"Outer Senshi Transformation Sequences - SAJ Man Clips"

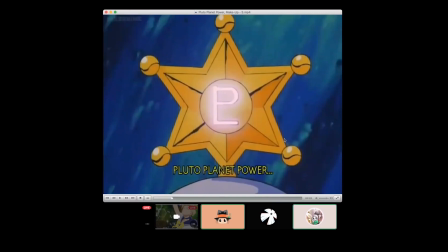So if you copied something that was good perfectly, then okay, I'll just call you derivative and be like, well, but at least it's still nice to look at, and then I'd move on.
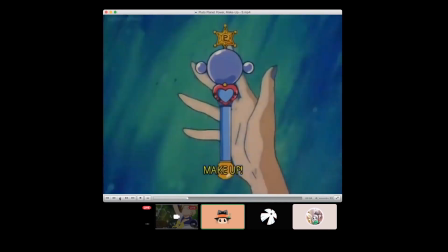No. You copied it like shit when it looks like this. When it looks like butter.
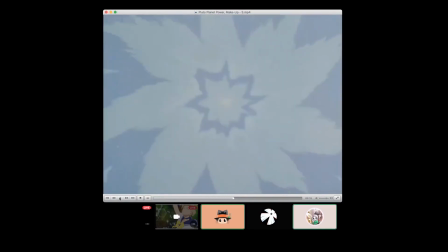Look at that smoothness. Look at that. And the motion keeps going. We don't fucking stop. Even though we land on her little orb thing there, it's still going.
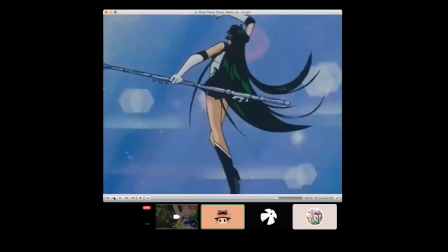We're still going. And it's just bam, bam, bam until bam, money shot.
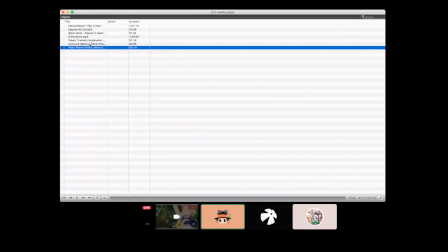You know what I mean? It's like, how hard is it to get this shit right?
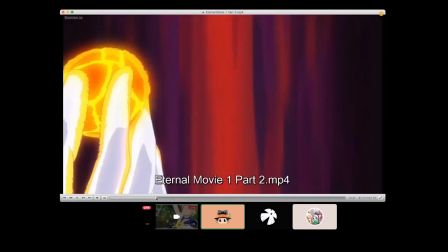And they're like, hold our beer. We're going to show you how difficult it is to get this shit right because, my God.
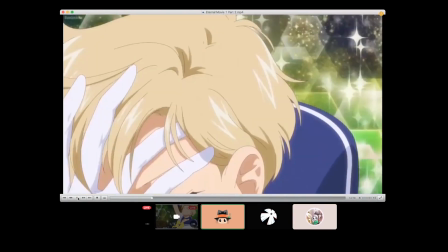I hate it. I hate it so bad.
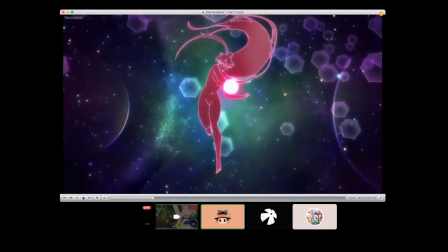I can tell. One more time. Janky turnaround. One more time. Choppy.
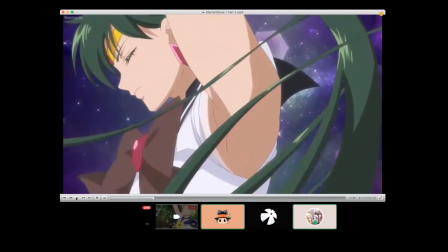Oh, God. Stopped completely. There's no slowdown and speed up in it.
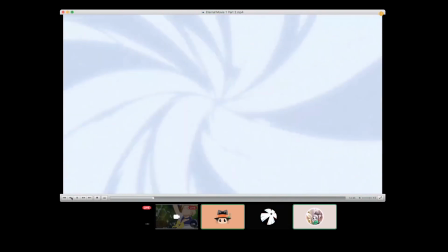No. Just... Except for the effect animation. The effect animation, pretty good, not gonna lie.
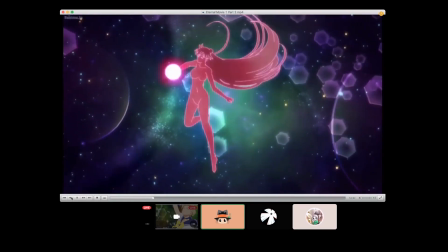That's slow. I didn't like how slow that was, because it's not supposed to be that slow.
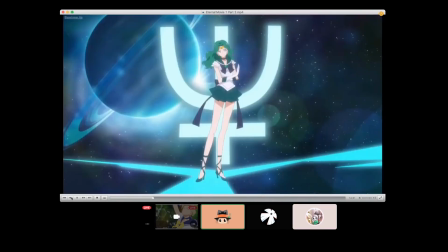It's supposed to be this rising plume of energy that envelops her.
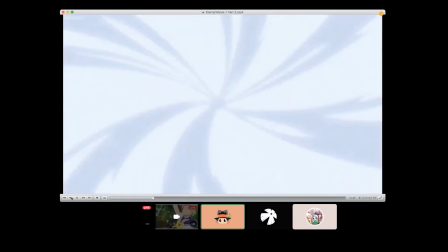But, you know, whatever. So that's cool. But then we stopped there.
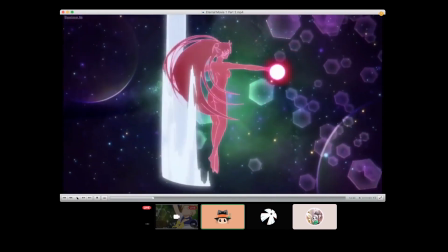Did you see that? How we were stopped there for like a solid beat of just look at her fucking thing, I guess.
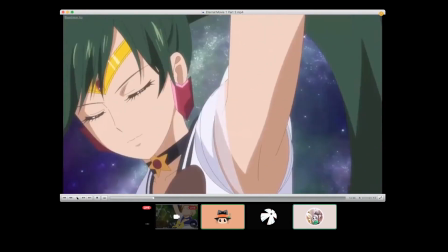We don't continue that motion. We don't continue this motion.
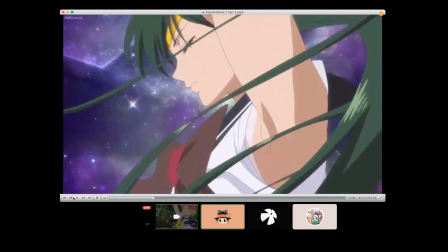Right, where we're supposed to continue that, we don't continue that. No. Lawrence is right.
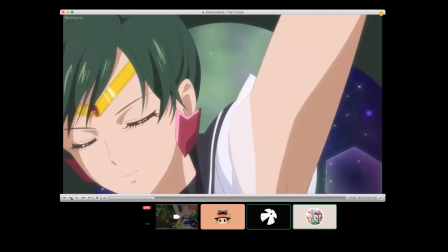They hit the one more time. Fuck out of that twirl. Lawrence is right. They hit the fuck out of that twirl.
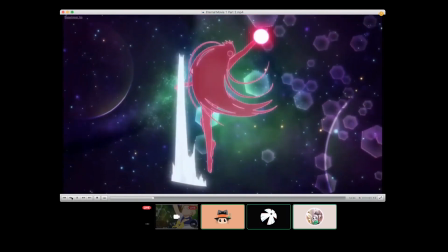They tried to cheat. Great. Now I have multiple audio recordings of Anthony saying that I'm right.
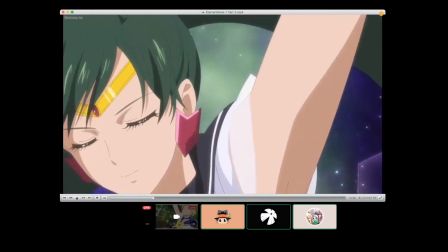This is gonna be fun. Yeah. God. What have I done? Ego maximum.
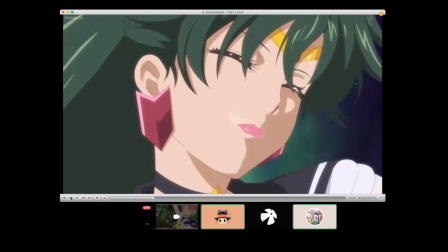And then what was that? Okay, so she gets her lipstick.
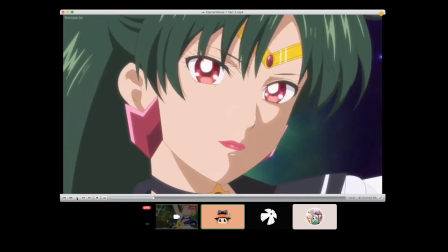Okay, that's the last bit, and then they go to the pose. Look at how long we linger on her face for no reason.
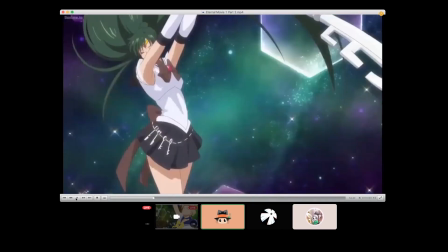Look at how long we linger on her face. 1, 2, 3. 1, 2, 3, and 1, 2.
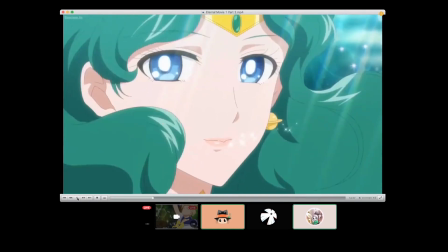I don't understand. 1, 2. Because with this one, let's see how long we linger on her face. 1, 2, and then she's doing it, right?
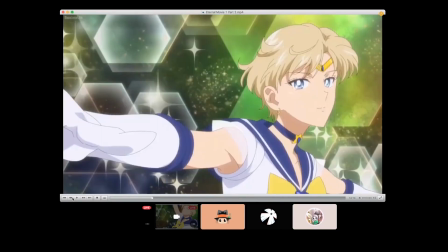And then this one, probably even shorter, the first one. Okay, she's gonna get hers.
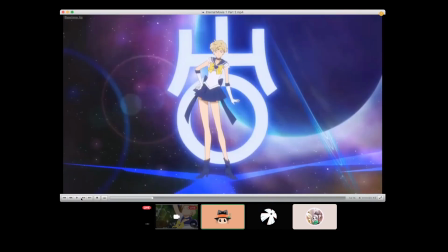We got a lot of her face. Okay, 1, 2. All right, that was it. But then the other one, but she's prettier though, so let's linger on her longer.
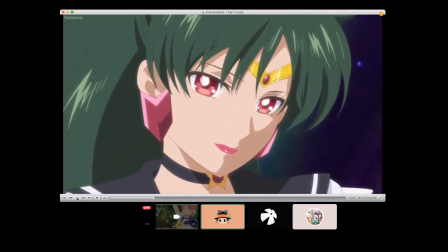It's like, dude, they're supposed to be a unit. They're supposed to be a team. It's supposed to be kind of sort of equal in that sense of the timing.
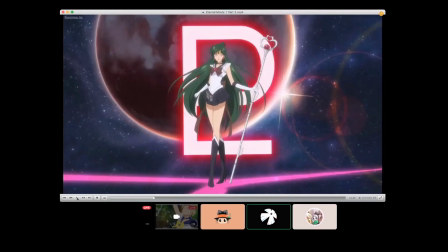Well, actually, but no. Actually, it's whoever's the most important one might be the longest. So the main character. None of them are the main character. All right, so they should just speed through all of them because they're all laying.
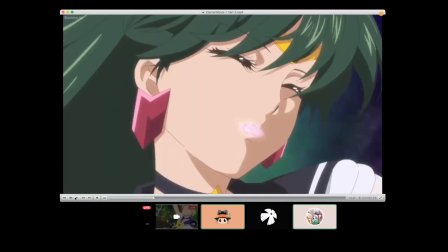They're all side characters. They should speed through it, but no, they said let's linger on her face for longer because we're proud of the way that face came out, I guess.
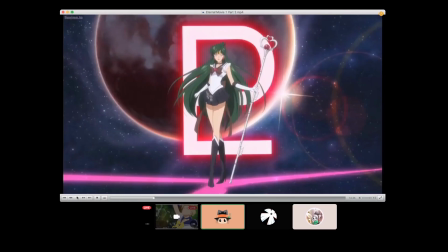Okay, land. And then, like Lawrence already said, the colors, just, my God, the colors. You look like shit. I don't know what to say other than that. You look like absolute shit in this.
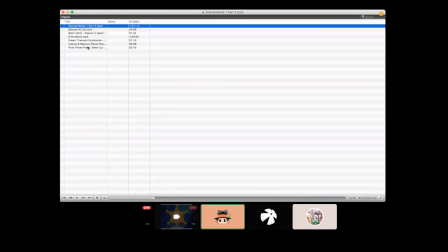Let me just quickly go to the other one, just for colors. Just for color's sake.
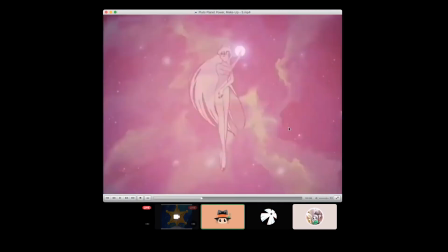Already the background looks better with the colors. Already. I mean, come on. Already that color looks better with what's about to happen.
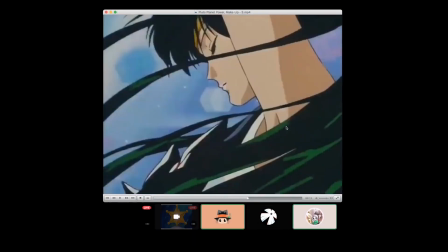It's just... Oh, it's beautiful. Oh, gorgeous. Oh, gorgeous.
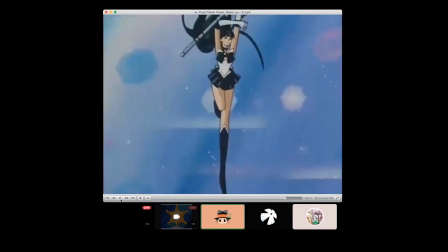Look at how gorgeous that is. Bam. That is awesome.
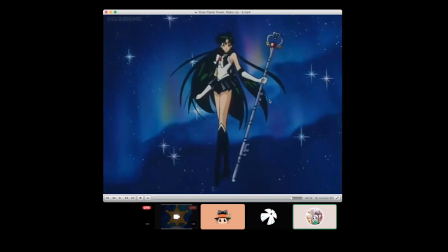Even for a literal product of its time, it's much better animated.
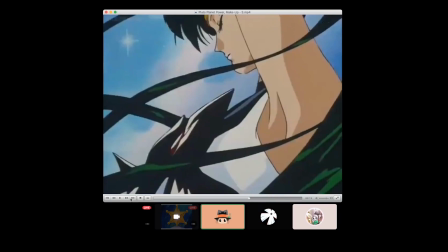It's just so fucking good.
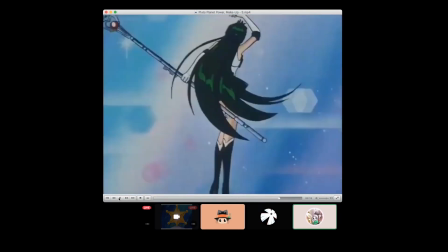Like just the shit that what we're witnessing in the other one is what people were afraid what was going to happen when people switched to digital.
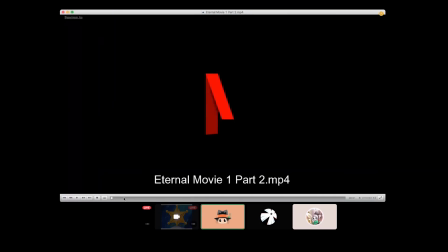Yeah. So anyway, those are those three. This one is unique.
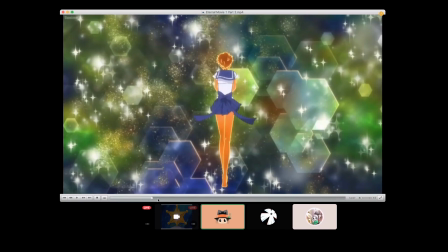The last one, Miss Bob, because she has a bob.